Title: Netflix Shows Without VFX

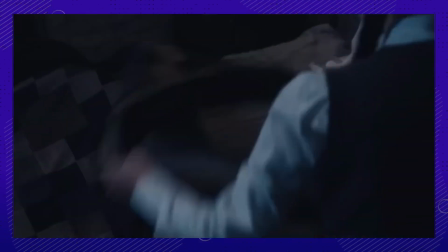1488s
The extremely discreet and talented Victor Dorobantu wears a full-bodied blue suit to create the effect of the amputated hand.
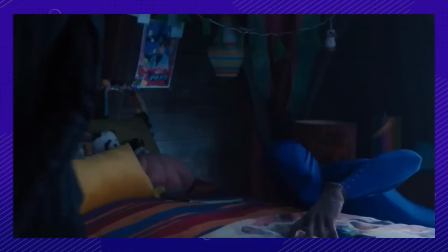1496s
His scenes involved him twisting and contorting into hard-to-reach places, oftentimes crawling on the ground and hiding behind Jenna Ortega.
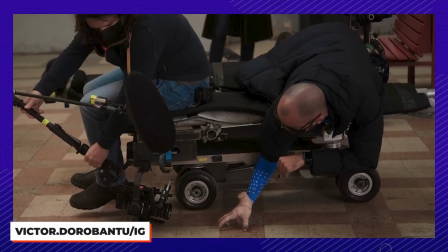1504s
Sometimes he would have the luxury of getting wheeled alongside her on a camera dolly. Check out the way this underwater scene was filmed.
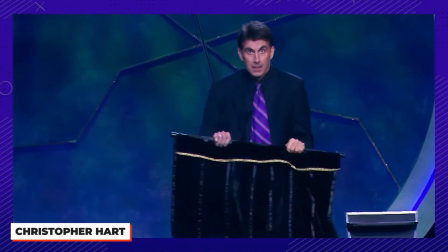1510s
Fun fact, Victor Dorobantu and Christopher Hart, the actor who played Thing in the 90s, are both magicians.
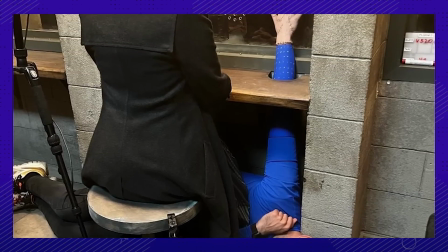1517s
Apparently, it was very important for the character of Thing to have dexterity, which was one of the main reasons Victor was cast.
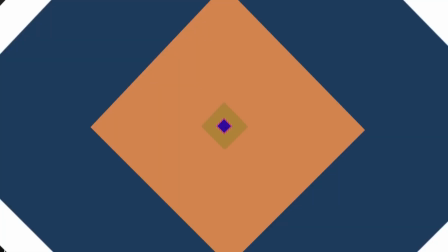1526s Surrender?
Number 2. Remember when she dropped piranhas in the pool?
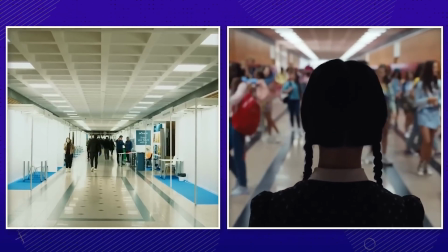1532s
Yeah, they had to do a little bit of special effects on the roof of the school to make it a little less normie.
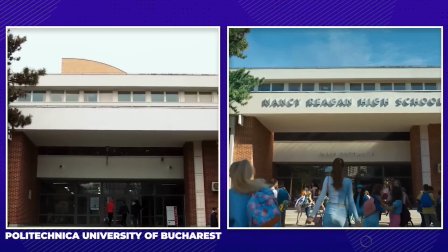1537s
The school is called Polytechnica University of Bucharest, and it was founded in 1818.
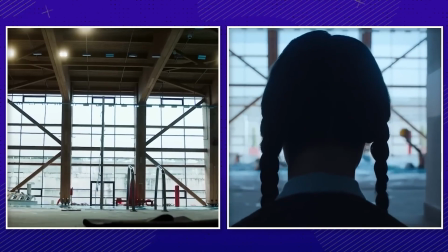1542s
The swimming pool, though, is filmed at a sports park in a completely different location in Bucharest.
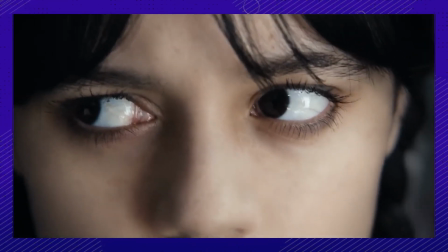1548s I'm not sure whose twisted idea it was to put hundreds of adolescents in underfunded schools.
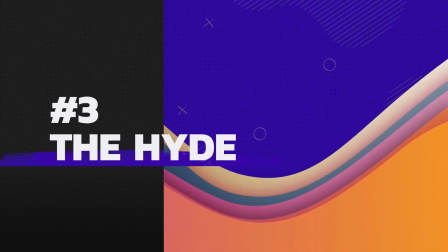1554s
Number 3. This would be the monster that Wednesday is desperate to find the identity of.
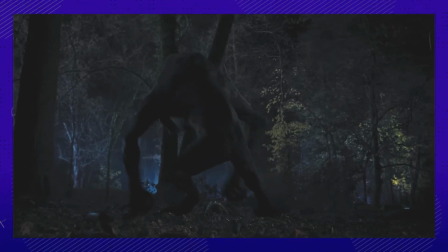1559s
The hide was crafted completely with CGI to achieve that bulging-eyed,
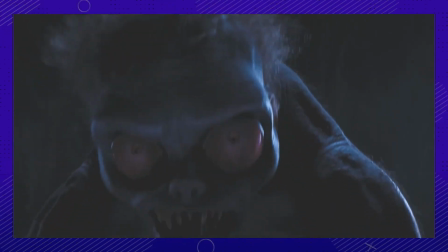1563s
razor-sharp tooth and massive hulking monster antagonist created by Tim Burton.
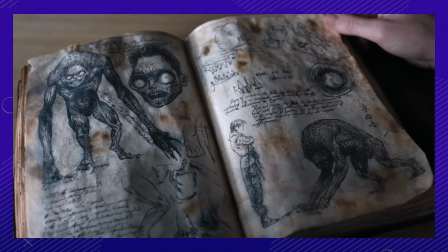1568s
He was based on a drawing that Tim Burton designed before shooting even started.
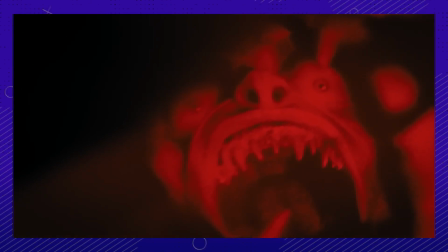1572s
He brought a few drawings to the writer's room, and the writers all enthusiastically agreed on the hide drawing.
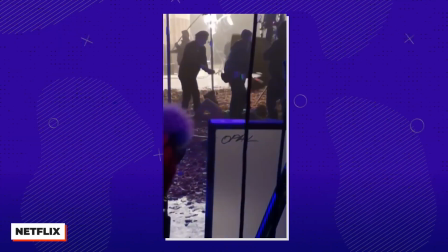1578s
What really went on behind the scenes while shooting was a lot different than what we saw on screen.
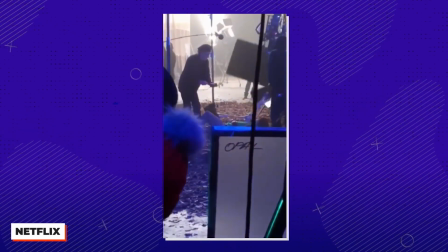1584s
The hide consisted of a man in a full-bodied black suit with tracking marks all over it,
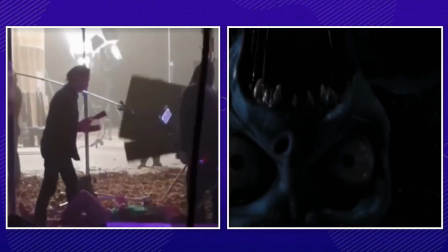1589s
propped up on stilts with crutches attached to his arms to portray the massive size of the monster in real time.
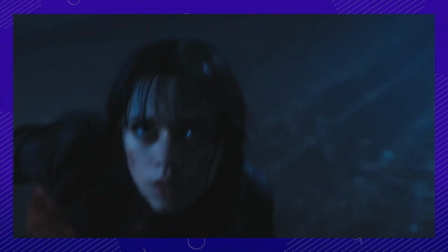1595s
Seeing the much less frightening costume that Jenna Ortega really had to react to, we're even more impressed by her performance.
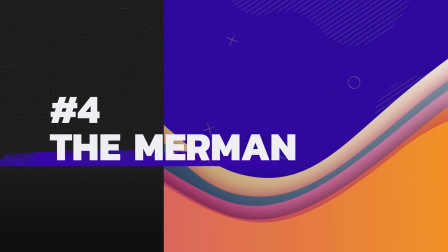1602s
Number 4. Obviously, Oliver Watson isn't a real merman, but he's an excellent swimmer.
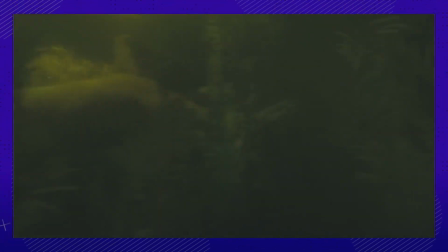1608s
What really went down in this scene was half practical and half special effects.
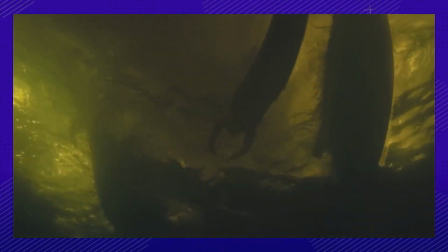1613s
Oliver Watson really did swim underwater, but instead of a full-length mermaid tail, he just had on a regular flipper to assist him in the water.
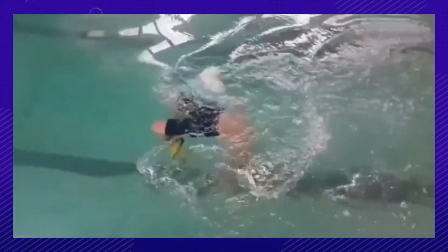1620s
As you can see from that behind-the-scenes clip, he's extremely comfortable in the water and was definitely the right choice to accomplish Bianca in her po-cup scheme.
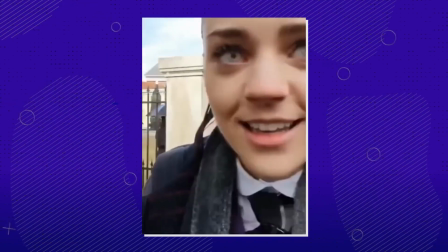1628s
You can even see his mermaid contacts as he does a short video with the cast.
Thing.
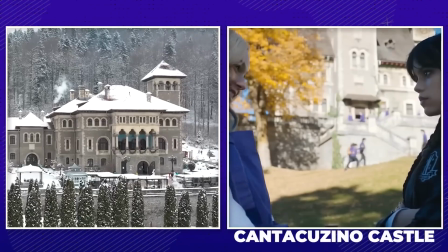1635s
Number 5, also known as Cantacuzino Castle. This stunning Romanian castle got a spooky makeover to play the role of Nevermore Academy.
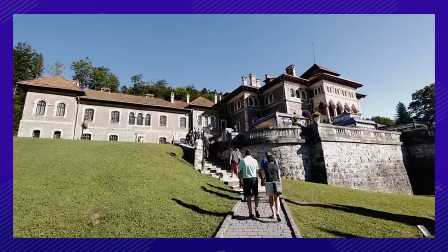1643s
The castle is actually pretty inviting when looking at the exteriors and the bright red roof,
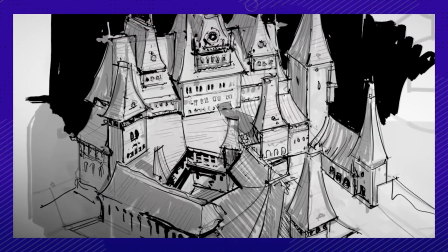1648s
but the creators of the show thought the roof didn't quite match that kooky Addams Family vibe, so they built on top of it with special effects.
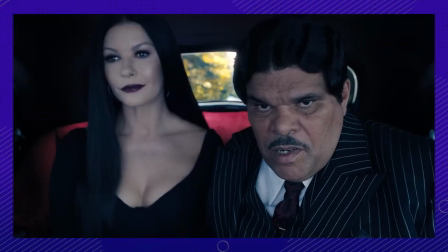1656s You will love Nevermore. Won't you, Tish? Of course you will.
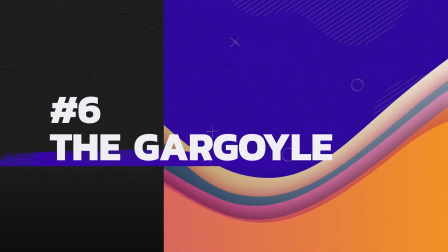1660s
Number 6. Remember that time Wednesday was almost ended like 10 minutes after she stepped on campus?
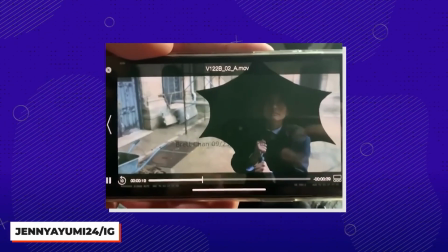1666s
Though the scene was definitely a lot safer behind the scenes, it really wasn't all that safe.
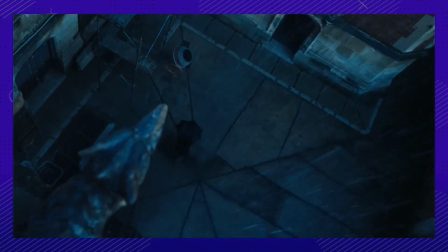1671s
Jenna Ortega's stunt double, Jenny Ayumi, was really under the gargoyle, and it really did crash down, but with little intermission in between.
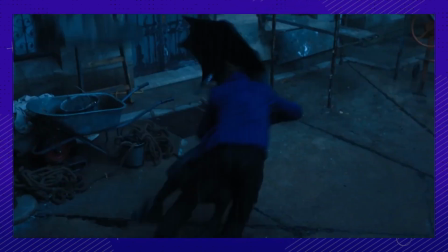1678s
The gargoyle drops down attached to a wire. The stunt takes place when she is shoved out of the way.
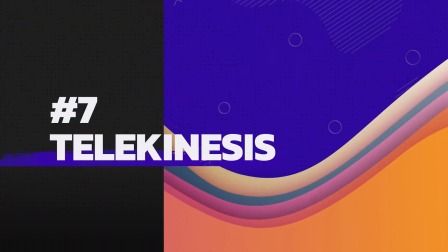1683s
Ooh, that was close. Number 7. Rowan was definitely binging Stranger Things before this.
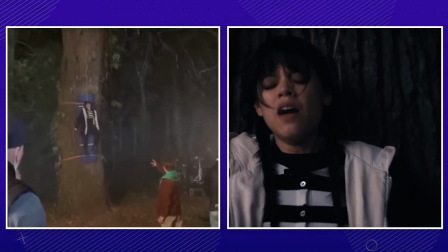1689s
In the scene where he slams Wednesday up against a tree, he gets help from a few wires behind the scenes.
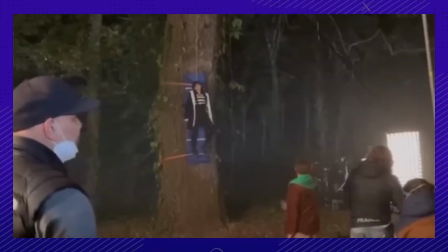1694s
And luckily, Jenna Ortega gets a nice mat to soften the impact.
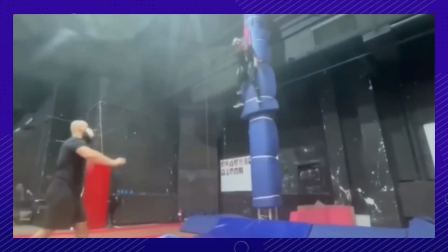1699s
They practiced this stunt with her stunt double beforehand to make sure it was safe enough for her to perform.
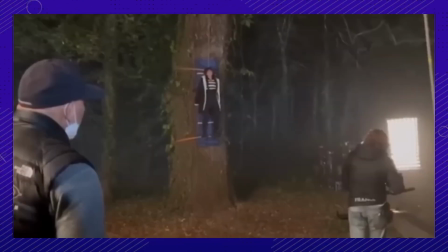1704s I give stunt coordinators such immense anxiety.
Jenna was extremely adamant about doing as many stunts as she could.
I will throw myself on the floor, off a wall.
Number 8.
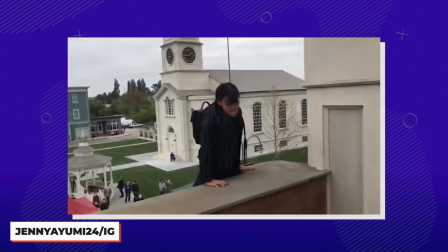1716s
Though you'd think after 2 hits were taken on Wednesday's life, she'd want an hour or 2 of therapy, but clearly she has better things to do.
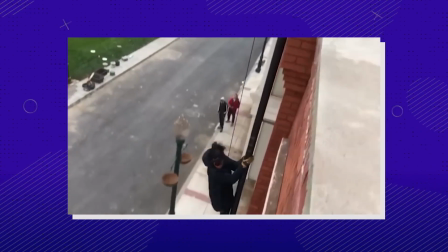1724s
Jenny Ayumi fearlessly hops down from the rooftop and makes sliding down the side of a building on a wire look easier than it possibly ever should.
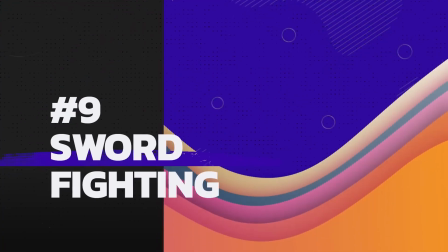1732s
Number 9. No wires, just talent.